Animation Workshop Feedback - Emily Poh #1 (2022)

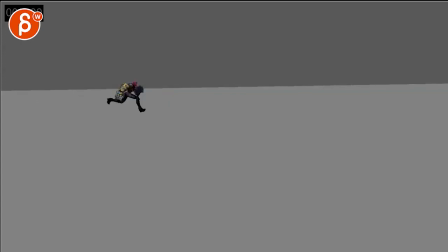[4:01]
well let me just think out loud again these are very destructive nodes so it could be something where if you're thinking about and you're going to add some pieces here so you understand the camera why not have a set piece just something is she coming from behind something or is it where she
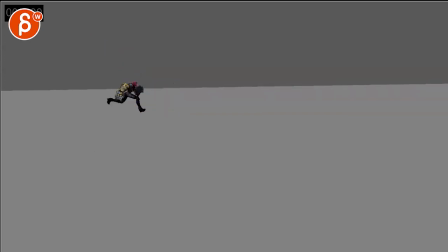[4:16]
jumps down into a run or we are starting the shot just on the legs for some really high intensity energy and then into her that way and then into this so we have a lot of it's a lot more cuts and i hate to just add stuff to it to make it more energetic but just that's my current
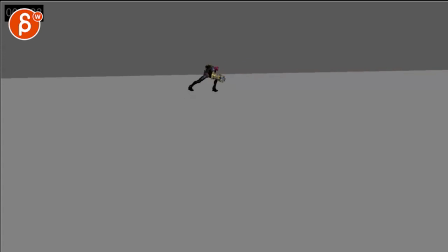[4:35]
impressionist it's a bit slow repetitive wait is this full speed is it that slow okay no no it was 75 so this
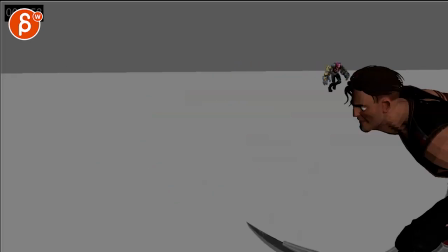[4:44]
and then that once we hear for this animation he feels a bit
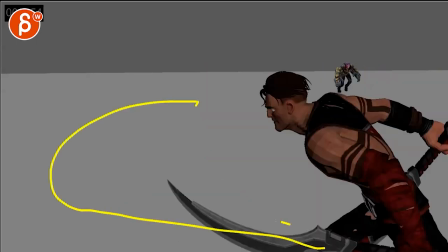[4:49]
like he's on a path where is it going to curve and he just has that run and then turns without
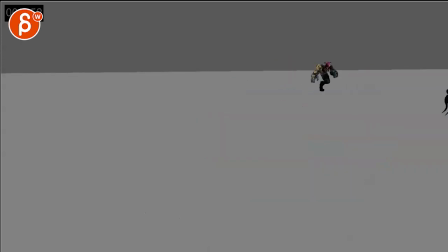[4:56]
leaning into that turn also it's a bit odd that he's just looking kind of straight this
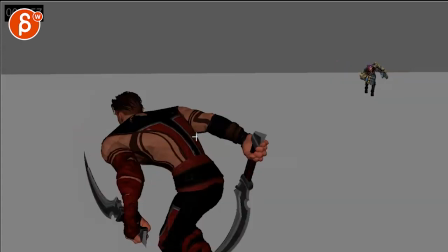[5:03]
way i would have him like look at the character that he wants to fight so this
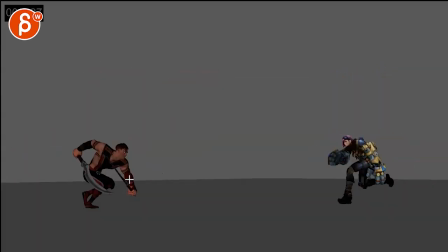[5:09]
feels a bit disjointed in terms of what they're doing then once we're here it's almost like you want to keep turning the camera until you're and you end up in this composition so for me it's like one shot combining this into this once you're here
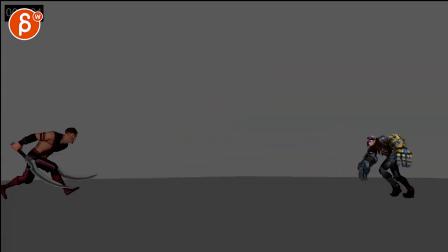[5:31]
then it gets a bit fast it's almost a bit jump move move move punch
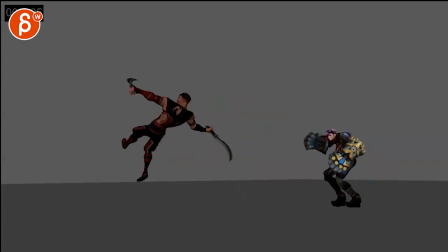[5:37]
punch and then that's it where there's a bit of a rhythm missing where it could almost be a run up into like this no turn just yet or maybe like a half turn or something and then go into
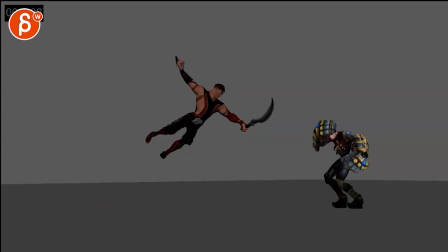[5:51]
or it could be a turn hold and then go down it's a bit more rhythm
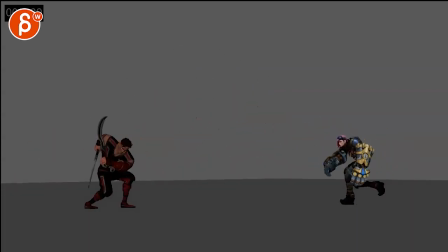[5:58]
into all of this and then it could be a you know for her i mean she goes this is a weird combination of she's shielding herself but then it functions as as anticipation mechanically it doesn't quite work because it's a bit too post to post
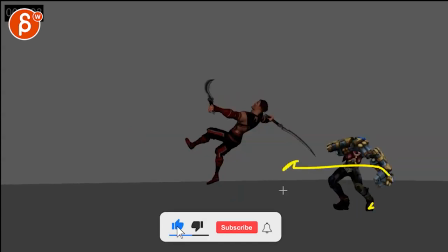[6:17]
she goes back leg and arm at the same time and then both go at the same time like there's not enough time spent on this
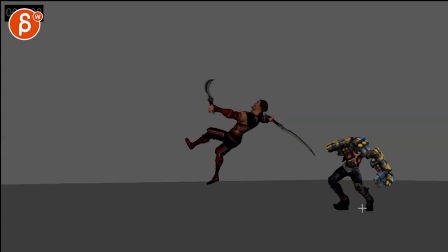[6:25]
leg being back there and pushing her forward i mean like there's physically you can't really move your whole route like that to the left with this leg already off the ground gotta keep that leg on the ground a couple frames longer
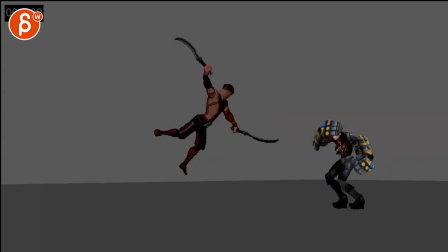[6:43]
extended leg there. And then gets into this. But what I would probably do is, he does this moment of hold, comes down, and then you gotta decide. I don't know.
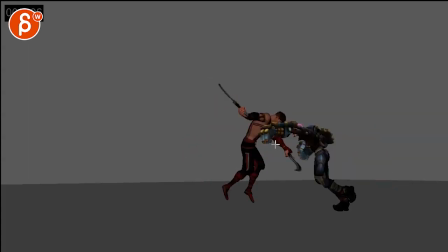[6:56]
Does she need to cover? Because it's... He's not hitting this just yet.
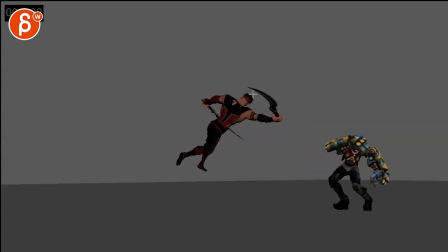[7:02]
It would be cool if maybe he would hit this and go ching, ching, ching, ching, ching. He would land, take a step back, and then she goes, ba-bang! Or, you don't do this, and she just waits there arms down here looking at him going come on you can fly at me and then
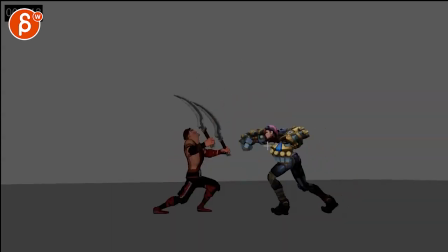[7:19]
punch but then what i would do is punch slight hold for him to go whoa back and then almost off balance and then she comes in with the
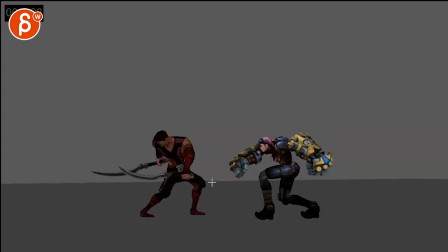[7:29]
second barrage of into that again just to give it some rhythm to me this goes into move and then we cut and it's just it's just a lot on both characters at not the same time,
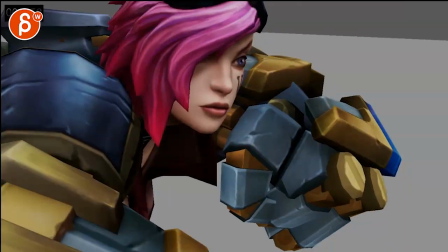[7:40]
but back-to-back. Does that make sense? And even this here.
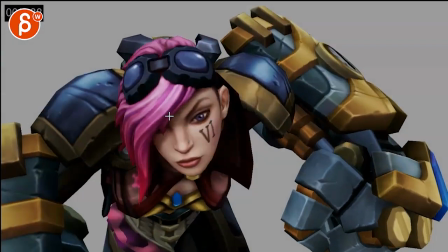[7:47]
This almost needs just a broader, maybe not as close framing-wise.
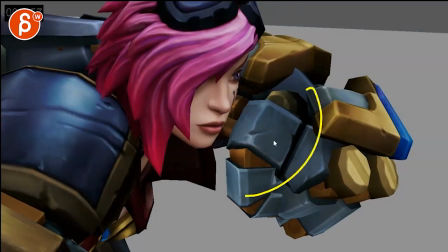[7:53]
And when she goes back, you just sense a bigger anticipation where that arm is further away from her.
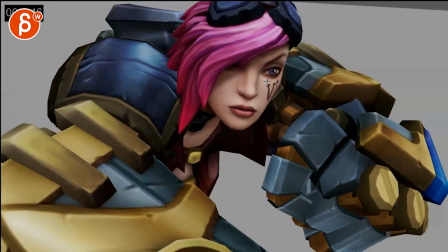[7:59]
And don't forget, I don't know if this rig can move eyes. I don't know how much animation you can put on this, but I will keep the eyes on the prize, so to speak.
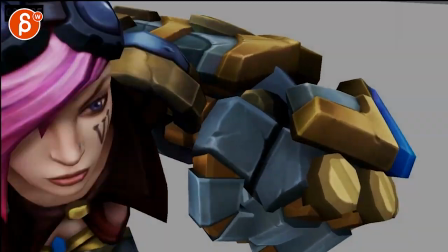[8:09]
this just feels a bit just kind of randomly moving there and
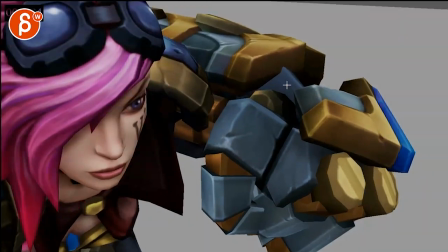[8:15]
I will probably it's at all watch out your spacing we're going slowly towards us here spacing wise then whoa you
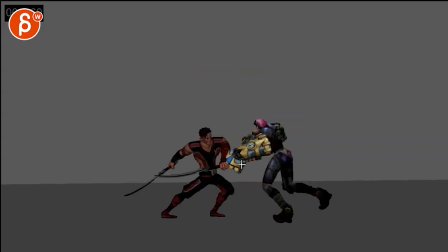[8:22]
got one frame of a pop into this so I would extend this shot it's almost like again like you want to
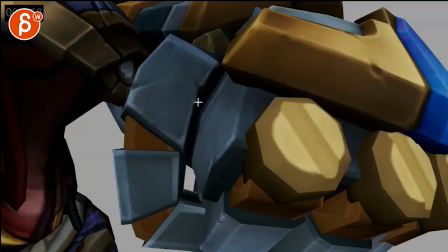[8:28]
zoom out of it and then give this less of a pop but
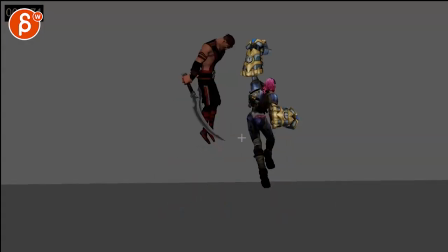[8:33]
just a couple frames and then two or three frames of an actual beginning of a leap
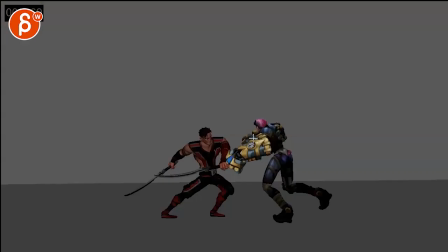[8:38]
it might be a double cut but or just not have that last frame
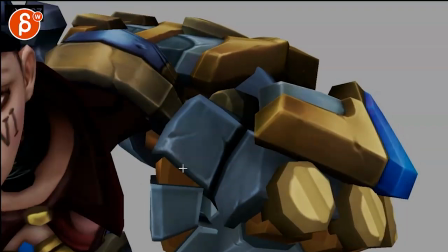[8:43]
but then it doesn't feel as ramping up energy wise you
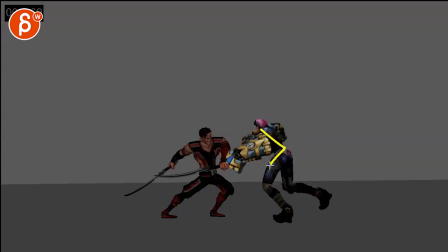[8:48]
have a couple more frames here where that arm might be here and then here
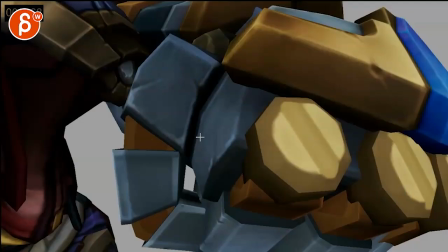[8:53]
and then here and in here and
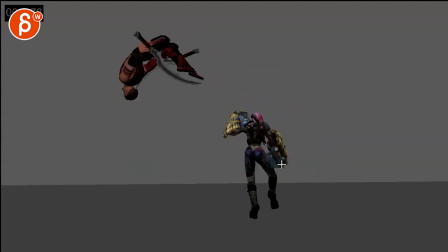[8:58]
in this shot this i feel like is also very fast where I will keep her in the
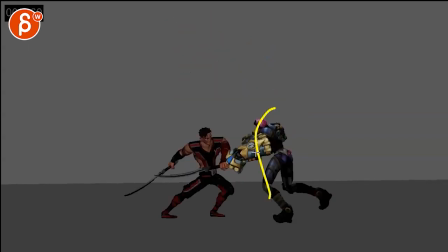[9:02]
in the air a bit longer it feels like there's so much energy from this
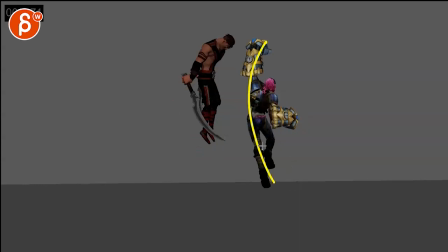[9:07]
to that to that which is nice but then we're
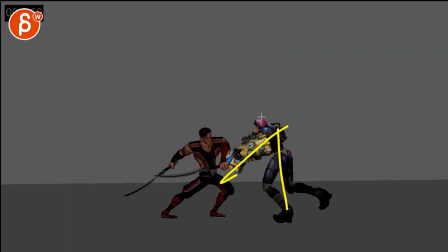[9:12]
kind of same height you know if you look at what the head is doing we're
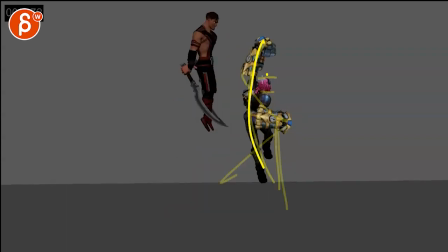[9:17]
here and then we're selling at the same height it's like she wants the head she wants to be higher here and go for all right I feel she goes up and hold suddenly gets stuck see that we're just stuck in the air versus doing a land and
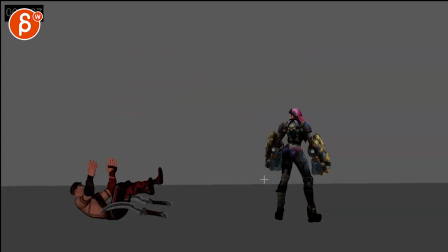[9:35]
even here i would have a bit more of a compression this feels really stiff how that leg goes john it almost hurts my hip here to land on a straight leg i would have a little bit of compression and up the guy on the left again it's almost like two things happening at the same time i want to
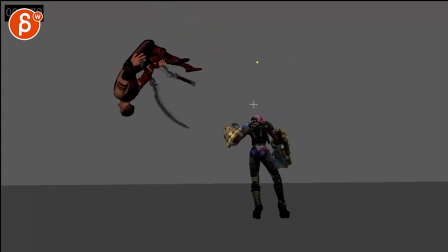[9:51]
enjoy this while this guy goes in the air and when she lands he comes down and technically that's what you have as i'm saying this but when you
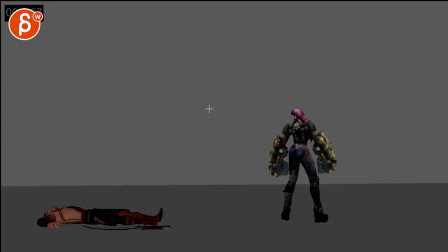[9:59]
watch this in real time it's like ah it's just it's just we want to
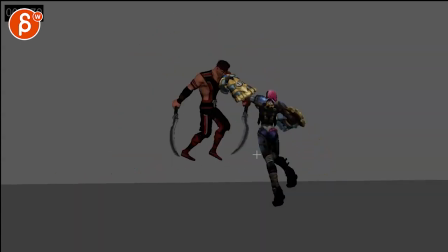[10:06]
separate the moves just a bit more so you can easily go drop doing that hold he will be higher maybe
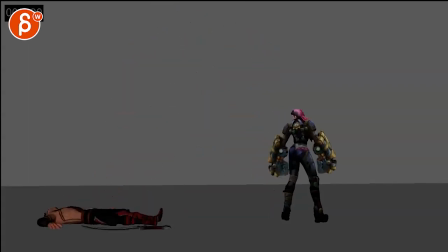[10:13]
hold this pose a bit longer she drops and then he has that fall be careful it gets a bit too twin there where things just kind of i'm not quite buying those arms
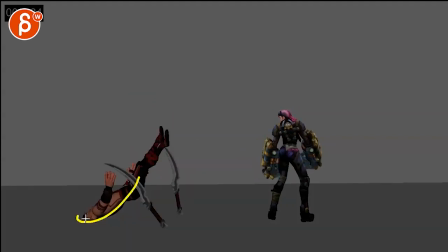[10:28]
if they fall like this and they drag and then you got compression watch out intersection here but the head would be up arms would be here here yeah but then down here how they would flap down they wouldn't be held
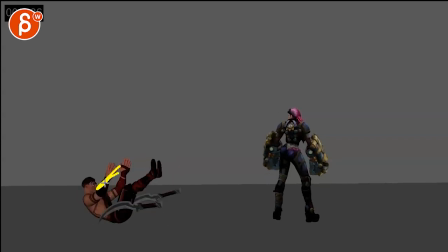[10:45]
up there that just feels like someone is holding those arms it's giving this a bit more asymmetrical little offsets there and
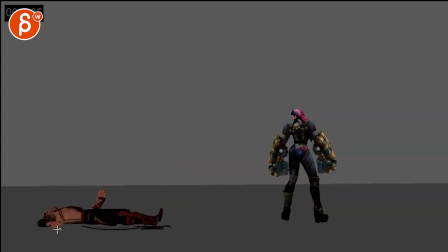[10:57]
even the ending it feels a bit I think it's very quick and it kind of locks in and that's it no one if that could be a bit of a different
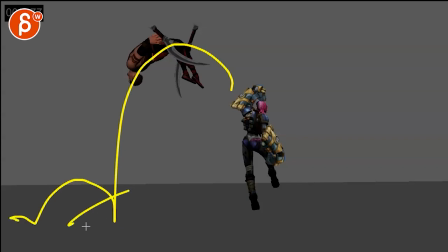[11:05]
one bounce and maybe some roll something a bit more complex potentially
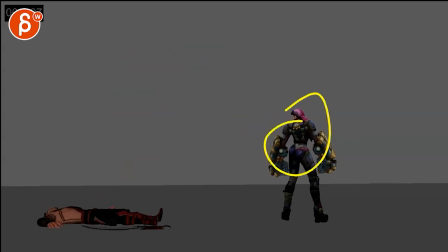[11:10]
and even her she feels very fast is this is my
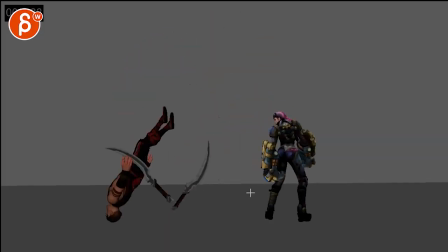[11:14]
speed wrong no no this is normal speed okay if you look at her settle at the end that feels really fast like that so it's slow that down and i would probably for now not move the camera just yet i don't mind having something in there we could probably play with it a
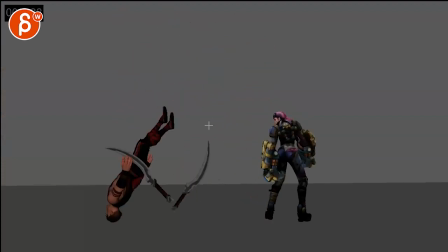[11:33]
bit more with a bit of a tilt up depending on how high you go with him or depending on what you're going to do so i understand these are a lot
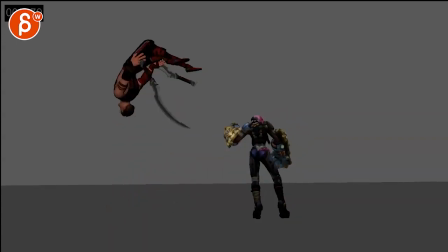[11:40]
of destructive notes a lot of changes and as always you can take whatever you want filter all these notes do you know
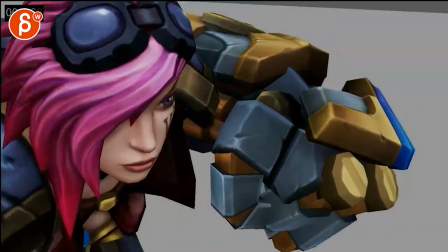[11:47]
whatever you want to do with it ignore whatever you want to do these are just my subjective thoughts and that is that all right thanks all right there's an email you can sign up you can start whenever you want you can submit whenever you want you get 16 submissions either way a like and subscribe would be awesome all right thank you